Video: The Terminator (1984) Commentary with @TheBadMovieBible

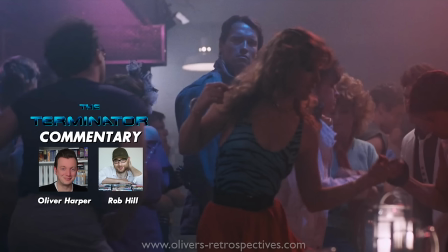2151s
you know let's stick with this one
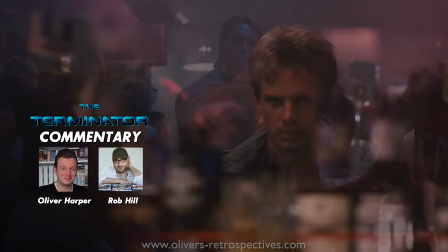2155s
I just love this shot of Bean you see the music the music's tricking you as well it's queuing up that he could be the bad guy yeah
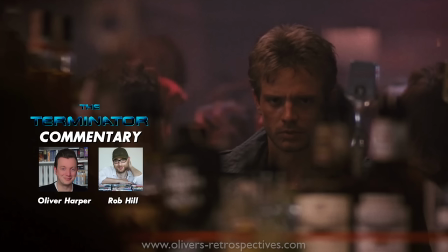2164s
and you could brilliant you could not I know I've got to be in my bonnet about digital cinematography but that shot of Bean would never work with a digital game it would never be as powerful never be as effective if it was no matter what lens you use no matter what camera you
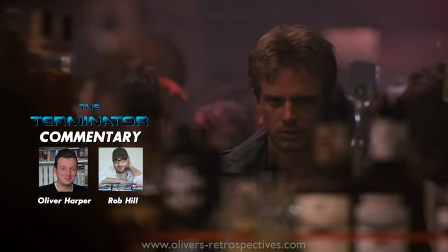2179s
use i just don't believe it could ever look that grimy and textured and no it would just look too clean that's the problem digital
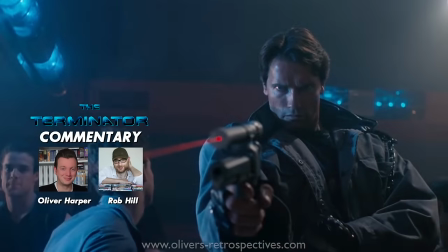2187s
yeah but i mean they they you could do those of you know effects now to make things look like fake grain and it never quite looks right but you you also i still don't believe you get um you get a very satisfying kind of contrast from it from digital cameras i yeah i don't think you get the same sort of detail in the blacks
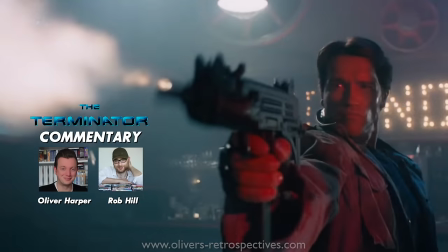2209s
I love that shot boom boom and there's a great moment here which shows you how good Carl is at movement because he's so quick as well he avoids all the Uzi blasts jumps over the bar
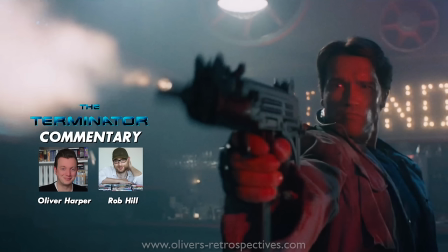and it's Arnold as well the way he turns his head super sharp and then when he's firing the gun he's
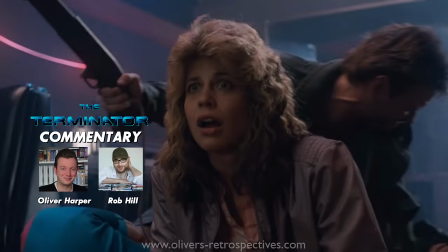2236s
like and then he sort of as he shoots that person he pulls up the Uzi and just walks towards camera, I mean I think it's just like it's so precise it's like a machine it's a really precise performance as well
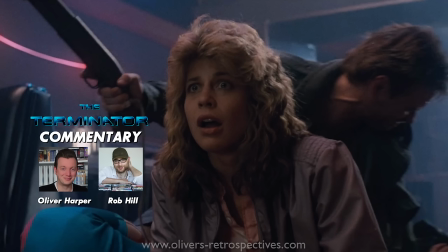2251s
I love this as well because we're seeing him now much more dynamic than he's been you know, he's moving much more quickly although essentially he's doing a really good performance of an emotionless thing displaying a small amount of emotion
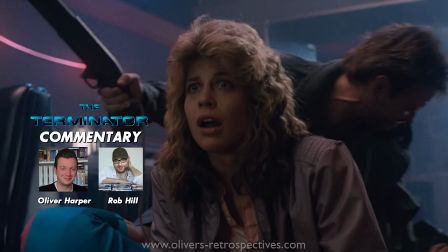2266s
which is yeah kind of concern and because up until now he figures this is going to be an easy job suddenly everything's gone wrong and there's someone someone in play he doesn't know about and and it's changed his performance but it's changed
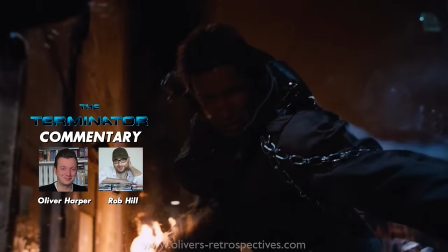2282s
it in a way that's believable for a robot if that makes sense for sure for sure i said earlier on how you know with with the second film there was always one I loved when I was a kid or teenager
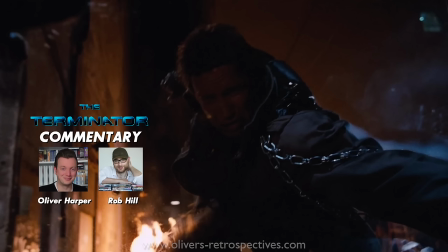2297s
but I think it misses the horror element and I think this is why this one it works a lot more for me because it's just a the threat of the Terminator is just far more compelling yeah just not to take anything away from Robert Patrick's performance the T-1000 because he's still
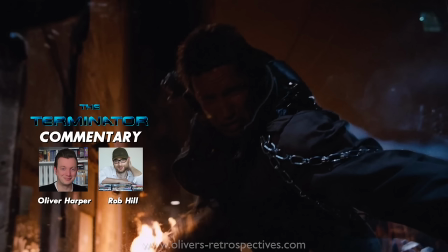2314s
he's still brilliant oh yeah he is brilliant and it's a brilliant performance but yeah he's just not shot in a way that's you know He's just not treated by the filmmaker in a way that's as unnerving as this. This scene as well is a great one because the score right now,
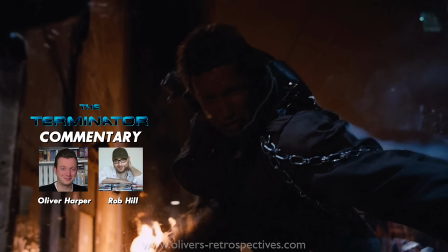2330s
there's a kind of mad keyboard thing going on, which is just, it all just seems a little bit wrong. It's all a bit off cue. It's all a bit, I don't know. It's really unnerving, this music.
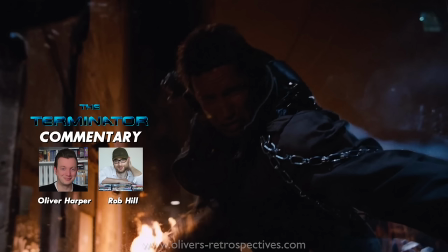2345s
Just sort of this kind of thing going on. They actually put acid, didn't they, Arnold, here? On his coat, yeah, I believe so. That's William Wisher, isn't it?
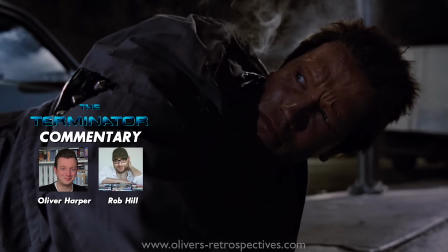2356s
Who co-wrote Terminator. It is, isn't it? Because he'd helped James structure the script, didn't he? Yeah. And he also has a cameo number two as a photographer in the shopping mall. Oh, is he? As Arnold gets thrown through the glass, and then you see T-1000, look at that mannequin that's all silver.
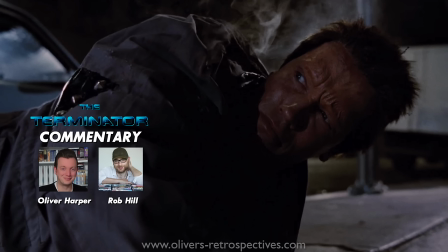2376s
He's like, looks confused and walks off. as the Terminator gets more damage he's losing his eyebrows.
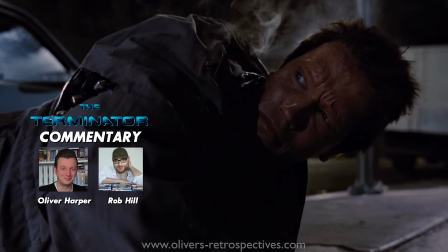2384s
I know, I've never bought that if I'm honest if you notice as well the reason given is that he's in a there's a big like load of flames that he's kind of thrown through but in this shot the flames go nowhere near his face he doesn't it hasn't,
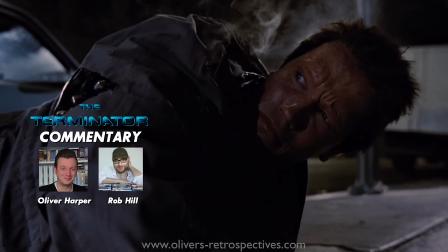2401s
like why is it only burnt off his eyebrows and not his hair or his coat? His hair's a little bit of cinch his hair's a little bit cinched now, doesn't it? It's all been cut. He's lost his boy band 90s hairdo, sent in a parting, which I used to have one of his haircuts as well. I was at a bad haircut for like a decade.
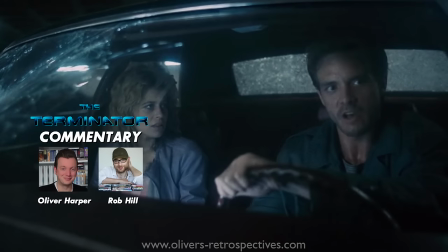2424s
Yeah, it's... I don't know. I've never bought that. Intriguingly, though, Schwarzenegger was so worried about shaving off his eyebrows. Did you hear this? Apparently, he insured he ensured them not growing back with Lloyd's of London.
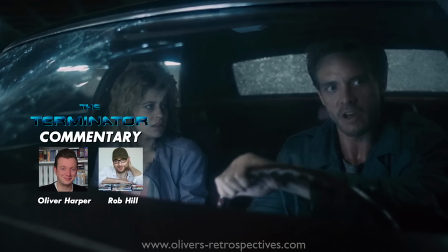2441s
I mean, it sounds like the kind of story that could have been made up, to be honest, but apparently. It can take, I remember years ago, I had like a slight eye infection and it like took away half my eyebrow. It was weird. I don't know what happened. It took ages to grow back. My friends were like, Ollie, what's wrong with your eyebrow? I was like, I don't know. It does happen though, doesn't it?
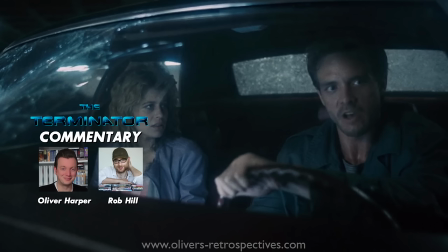2460s
There are actors, I can't think of any now, but there are actors who have said, They had to shave their head for a bald patch and the hair just simply never grew back the same way. It does happen. I'm surprised they didn't use some sort of prosthetic. That's what I'd always assumed.
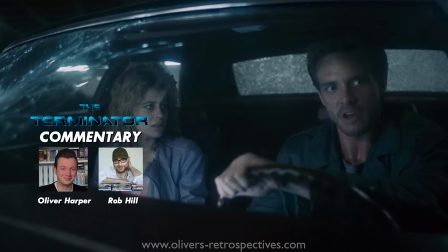2480s
I don't think it's a deleted scene. I think it was part of the script where you see a Terminator eating chocolate bars and things like that to sort of maintain the integrity of his flesh. Apparently, yeah. They had to consume a small amount of food. but yeah apparently he was going to be eating chocolate bars without unwrapping them you know wrapper and all yeah
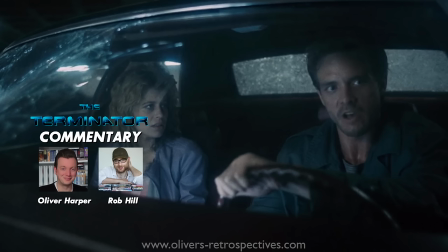2500s
that's right yeah because it's that's interesting element because you know that idea was deployed with robocop so he has baby food to maintain the human element of him the flesh and uh part of the brain i suppose and here we are in the midst of probably the greatest exposition scene ever filmed films
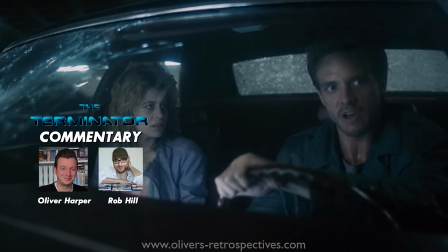2520s
can be uh criticized quite heavily for having massive exposition dumps can be seen as quite lazy in storytelling but it's so important to this film it's integral because you can't what other way could you do it?
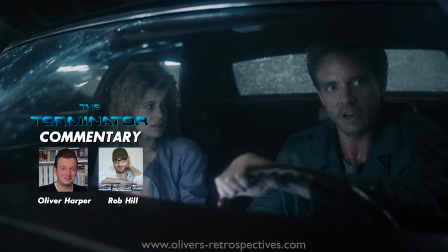2534s
Yeah there's a whole lot of stuff to explain and doing that in the middle of an action scene was kind of revolutionary I think You can't have a tailed Dumbledore moment in this can you? You really screen if you do that
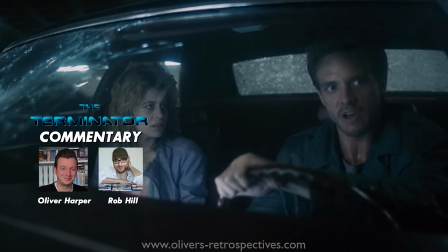2553s
or sitting in a diner making maps with straws or whatever that line is from Looper every single time travel movie has that scene
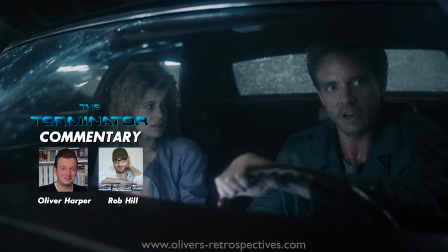2566s
but I mean you just don't get better than this when it comes to having to communicate what's going on without it being boring and you had to,
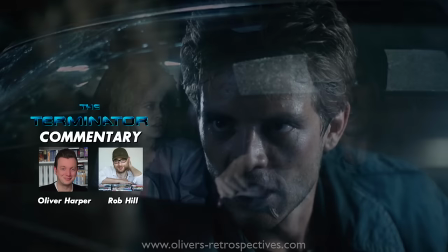2577s
and obviously you're here with Mark Goldblatt's editing where he slows it all down for this sequence where they're on the move but you can't
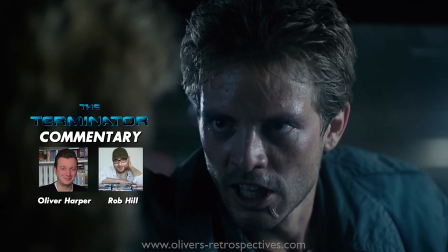2585s
delivering all this exposition you can't keep cutting too much you've got to keep the audits focused on that dump of information and Michael Bean is so convincing in relaying this information that he's been told he's got to remember what to tell her from John Connock
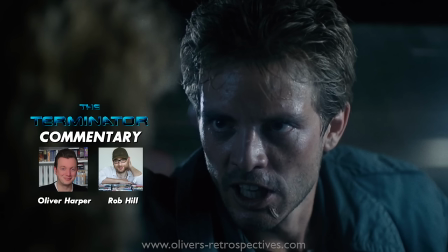2604s
and again they get most of it out of the way during the action but in order to emphasise the important bit and make sure it's all come home they slow everything down really naturally to this point where it's quiet and calm,
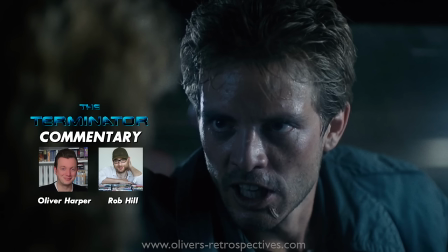2617s
the camera's still and I think it's brilliant Now what are your thoughts on Harlan Ellison's kind of claims of, you know, plagiarism Yeah The soldier and the man with the glass hand, right?